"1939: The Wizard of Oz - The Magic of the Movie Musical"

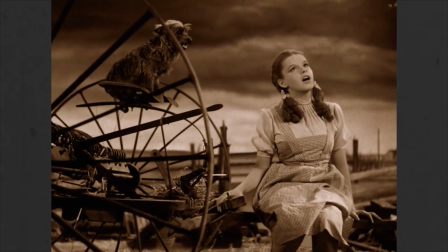488s
This music exists between reality and unreality,
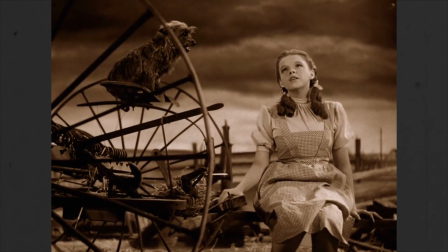492s
combining the vocals that exist in the universe of the film, then a music score that can only be heard by the audience.
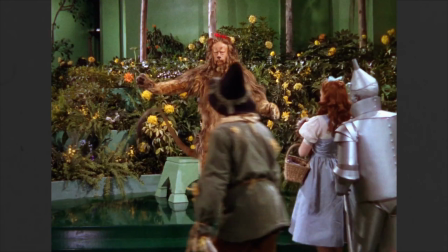498s
This confusion of the filmic space,
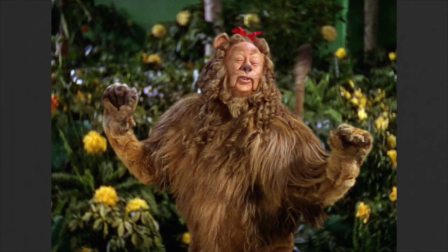501s
the combination of the diegetic and non-diegetic sounds can only happen in the strange land of the superdiegesis.
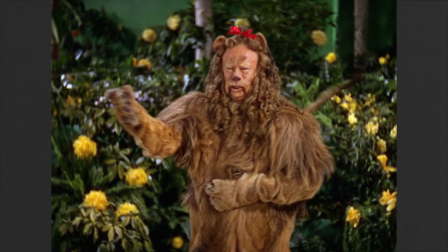509s
This is where the magic happens. In order for this to work, the audience must be totally willing to completely suspend their disbelief,
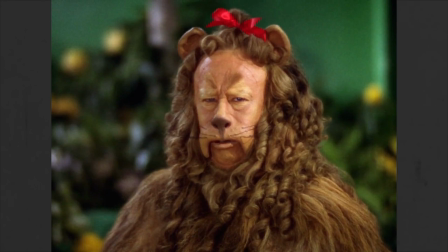517s
and accept that this medium exists neither entirely in our world, or the fictional world of the film.
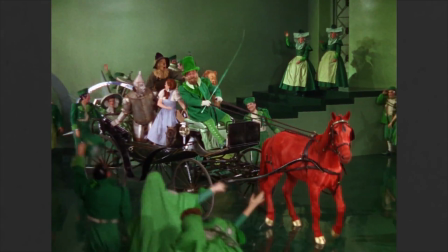523s
Once they step foot in this new and strange land, they're beholden to an entirely new set of rules and logic.
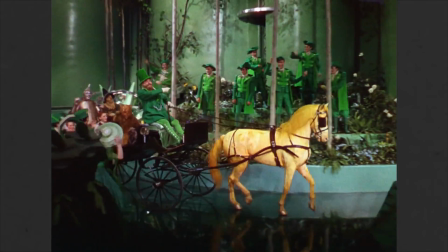530s
This has two effects, first as a preconditioning for the more fantastical elements of The Wizard of Oz.
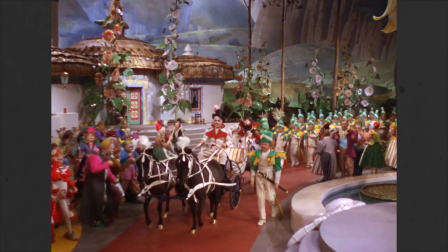536s
Is the munchkin land, a talking scarecrow or a flying monkey,
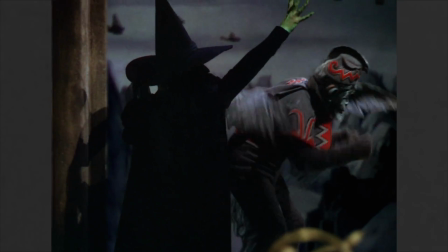540s
really so far fetched once we have allowed the characters to reach out and touch the fringes of our world?
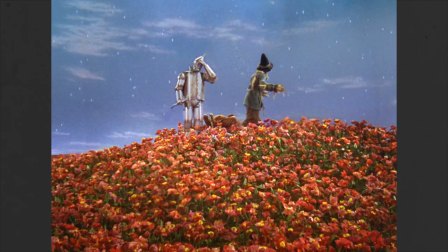547s
Once we accept the magic of the musical format, it's not so hard to accept the wondrous things in The Wizard of Oz without question, and instead allow ourselves to be completely absorbed into the story. Secondly, it has a wider impact on the genre of musicals as a whole.
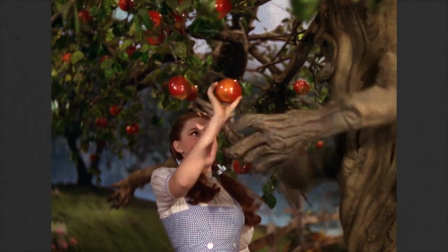564s
The realm of the super diegesis frees the characters from the normal rules of film conventions
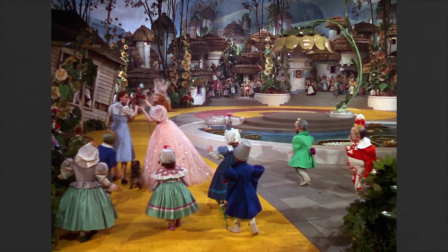569s
and allows for the magical realism that would become integral to the Hollywood musical.
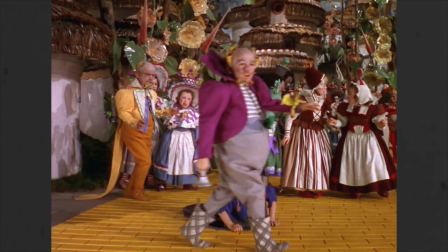574s
Once the form of the musical abandons structural logic, the content can follow suit, and suddenly Entire towns can sing and dance in unison.
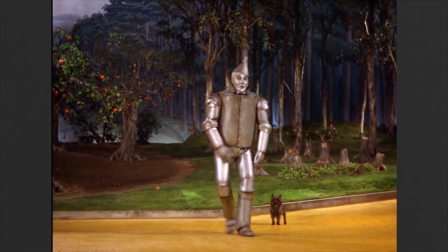584s
Characters can freely express their emotions and explain plot points through music, and the music has an impact on the world around them.
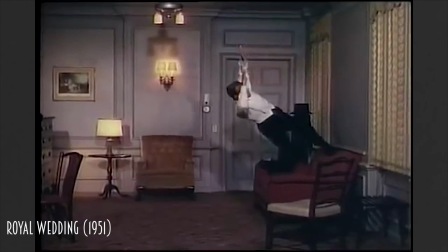591s
Even in films that seemingly take place in the real world, characters can suddenly gain superhuman strength and abilities.
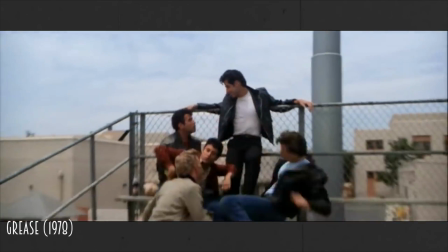599s
Conversations can span great distances in time and space that fly in the face of traditional continuity editing.
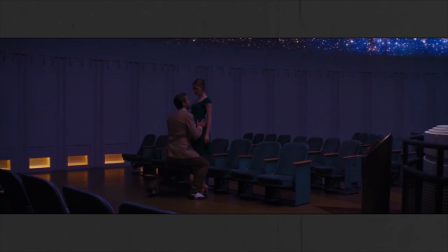606s
Lovers can suddenly defy the laws of gravity.
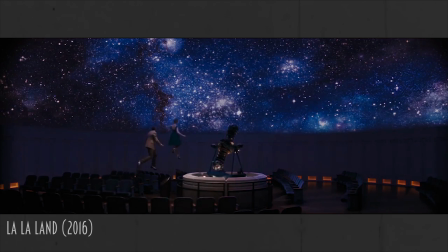609s
Freed's abandoning of traditional filmmaking norms developed into one of the most important aspects of the musical,
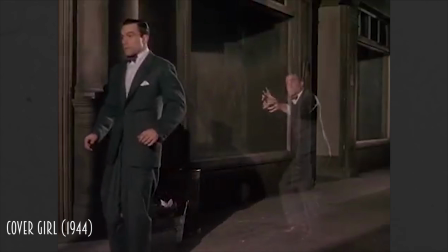616s
the drawing in of the audience into the diegesis, giving them a sense of almost being a participant in the story.
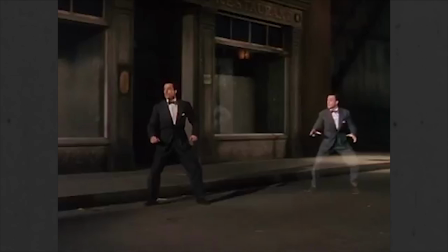623s
Perhaps the best example of this comes from a later musical produced by Freed, Singing in the Rain.
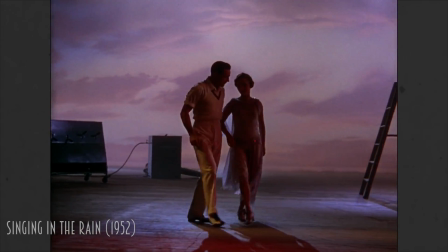629s
The number You Were Meant For Me takes place on a Hollywood soundstage. The sweeping, unbroken shots mimic the grace of Gene Kelly and Debbie Reynolds,
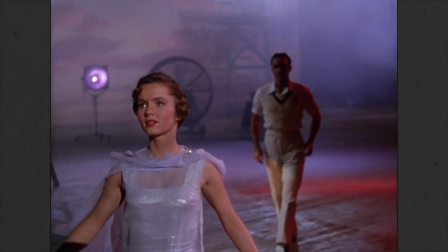638s
effectively treating the camera as a third dancer in the scene, and the audience's point of view as part of the choreography.
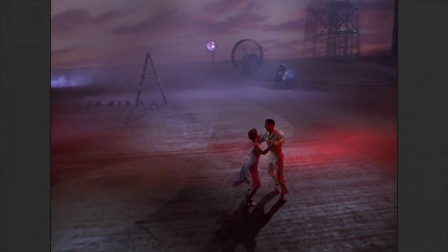645s
You can see the roots of this in The Wizard of Oz, with the shot of Dorothy going through the door of her sepia cabin into the technicolor world of Oz,
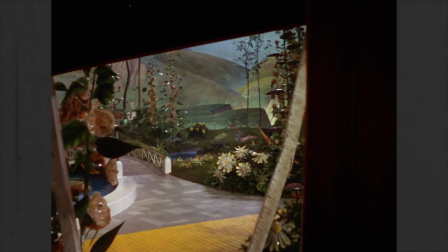653s
the wonder of the character matching the wonder of the audience as we enter a new land together.
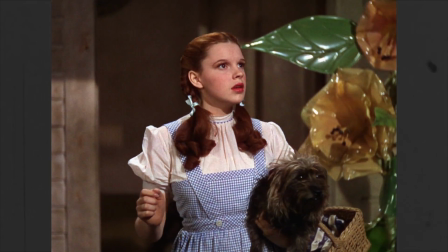659s
The Wizard of Oz was an entirely new kind of musical. Freed cast a spell onto the world of Oz, one that bound the audience to the characters,
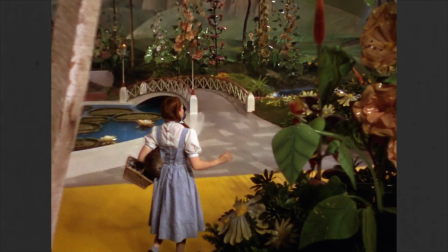667s
world and story, and it's a spell that has remained unbroken for the last eight years.
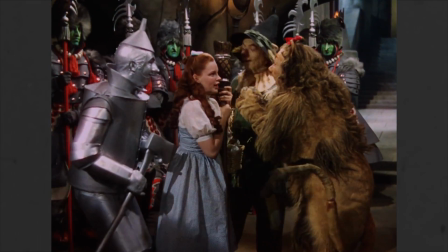673s
It changed the feeling and tone of the movie musical, elevating it to an art form that can only exist within the medium of cinema,
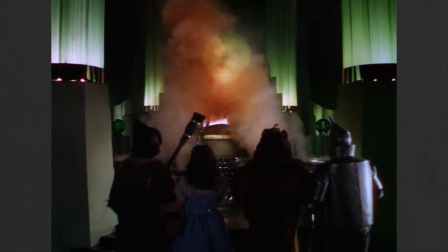681s
creating a wonderland as colourful and magic as Oz itself,
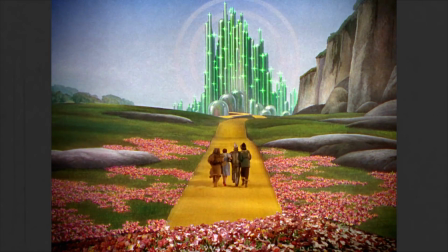686s
making the musical a perfect place for a viewer to escape to whenever they feel the need to seek the bluer skies that can only exist over the rainbow.
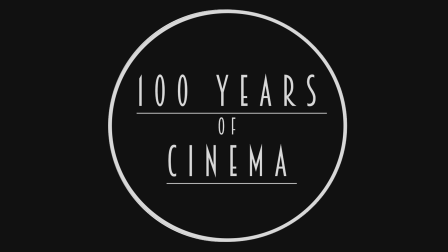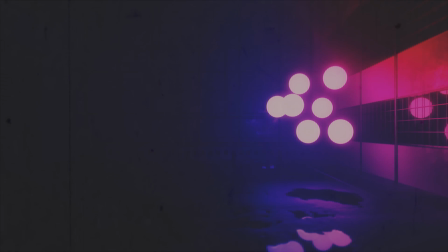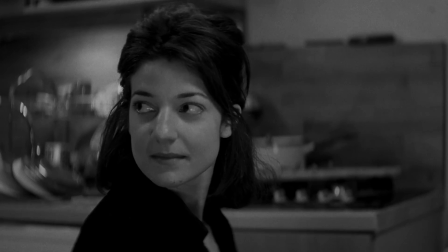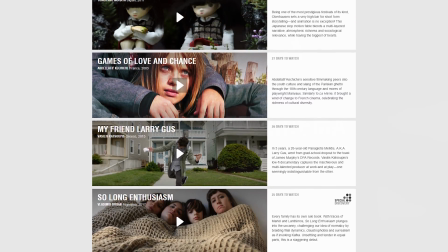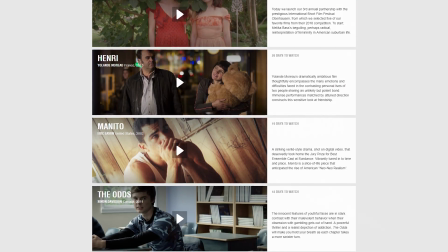724s
from every corner of the globe.